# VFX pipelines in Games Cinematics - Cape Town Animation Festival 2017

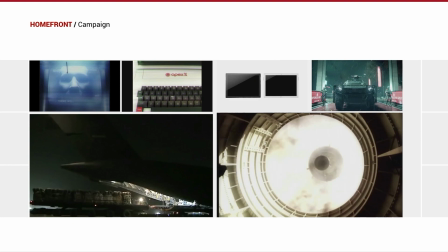1577s
We even worked on the lore of the game as well that you just saw that we actually,
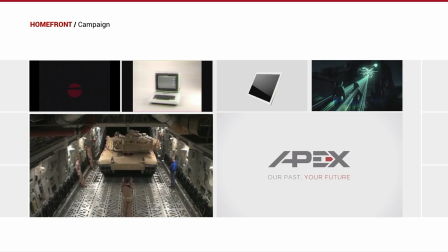1582s
it's like a fictional representation where the world, the United States, is actually not a superpower, but North Korea is a superpower. And instead of having Apple in San Francisco, you have Apple in North Korea, which is called Apex.
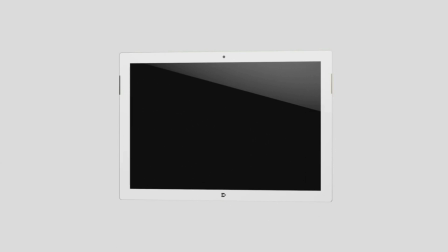1595s
So we had to do all sorts of things. We had to do fake commercials for Apex, for this phone company.
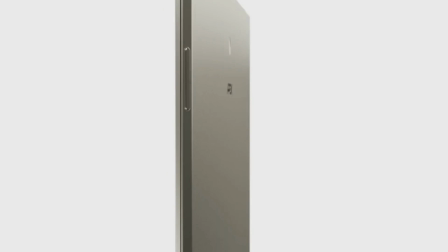1602s
We had to do tablets for them, logos.
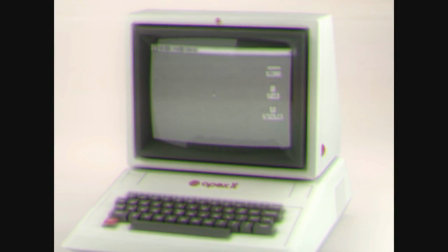1604s
We even did really old school TV commercials to put on the websites for all of that, you know.
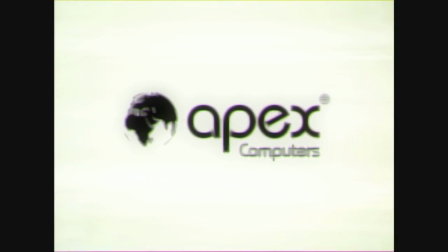1612s
The Apex 2. and we even did this one.
We'll be right back.
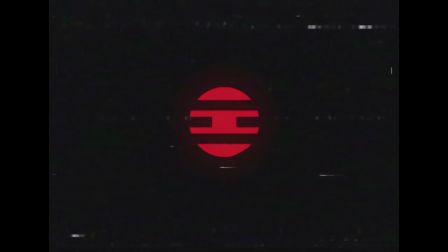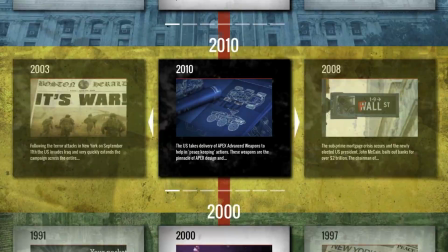1633s
we created an entire lore and image. We even did a website with a completely fake timeline of the world, of other things that happened. So we had a really complex lore on all of this, but I just wanted to introduce you to this project. I'm only going to talk about the cinematic that you just saw, but these are all the other things we did as well. Now, this entire project was done using Maya.
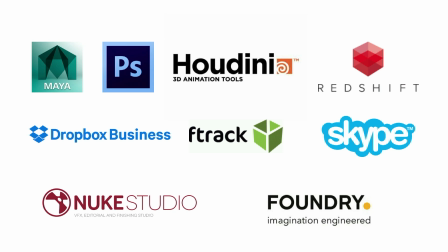1656s
We had to leave XSI for Maya. We weren't happy about that because no one likes Maya, but we have to use it. But there you go. And then we used Photoshop for all the matte paintings. We used Houdini for all the particles of the bomb, of the explosion. Redshift for rendering. Dropbox Business F-Track and Skype for talking. We had a team at Fire.Smoke, and then we had a team all over the world. We had our rendering artists were in Germany. Compositing team was one compositor in Sweden, one compositor in London, one compositor in France. And then we had the rest in London in Fire.Smoke. Of course, Nuke Studio was used for all the editorial, from the animatic stage to the storyboard until the very end when we delivered, including the grading as well, which I used Nuke Studio for. Let's talk about how this all kind of came together. I'm going to really be short because I had to kind of course, because we don't have a lot of time, so I tried to make this as less slides as possible.
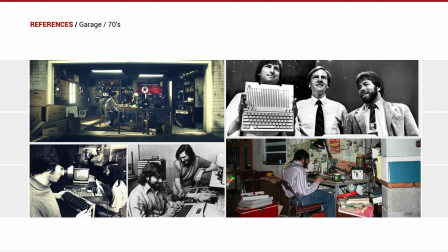1709s
References, of course, the first garage shot was, of course, Steve Jobs' garage, which we kind of studied and tried to do as faithful matte painting as possible, and we bought a bunch of props and tried to get props from the 70s and tried to mix CG with real life action and kind of
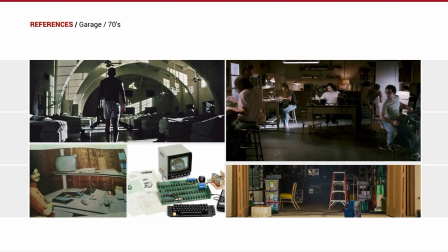1725s
get people that would look like a North Korean Steve Jobs. We also had, of course, a lot of reviews. I'm a big fan of Jarhead, so I use it as a reference for lighting.
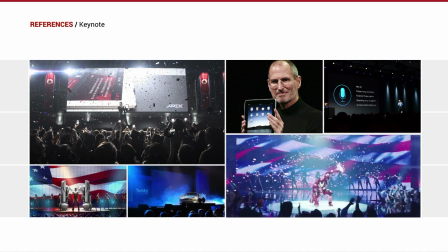1736s
I love Roger Deakins' work, and so I kind of use it as a base for most of the grading and the lighting of the shots.
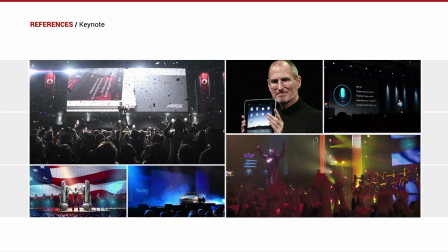1742s
Then, of course, there's the actual keynote presentation, which is kind of like a mix. Imagine if Steve Jobs' keynote would have sex with Iron Man's presentation. That would be what we did. It's like, it's slick, like Apple, but also a bit over the top with the confetti. What's wrong with the confetti? We don't know. So that's kind of what we were aiming for. Iron Man crossover with Steve Jobs, rest his soul. So, and then of course, next was the nuclear explosion. Here's the funny thing. We study all these nuclear explosions and thought, oh, this is cool, but it's so slow. Look at that. It takes like forever for it to happen. Look at that. So it's like, is this going to go anywhere? So we thought, this can't be true. It is. Actually, it takes that long.
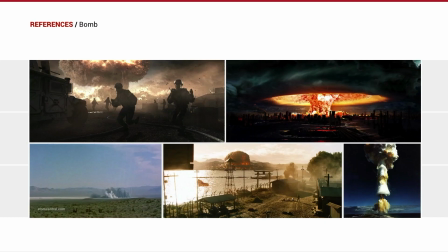1790s
So we looked at this film, which is Wolverine, which has the most unrealistic explosion in the world.
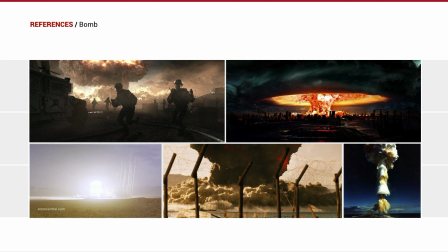1795s
That's what we used as a reference. Because it looks deadly. It looks like you're all going to die.
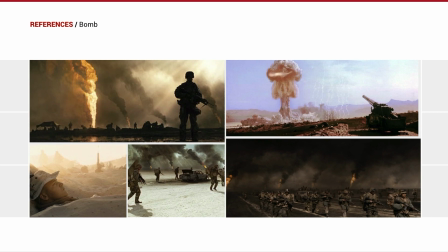1800s
And they're all dead. Like, all of them are dead on that project. And again, Jarhead and the work of Roger Deakins on the actual grittiness and look of the entire trailer for the contrast and for the kind of tonalities of pastel and all those things. And of course, the game itself. The game is set in Philadelphia. It has a very specific palette.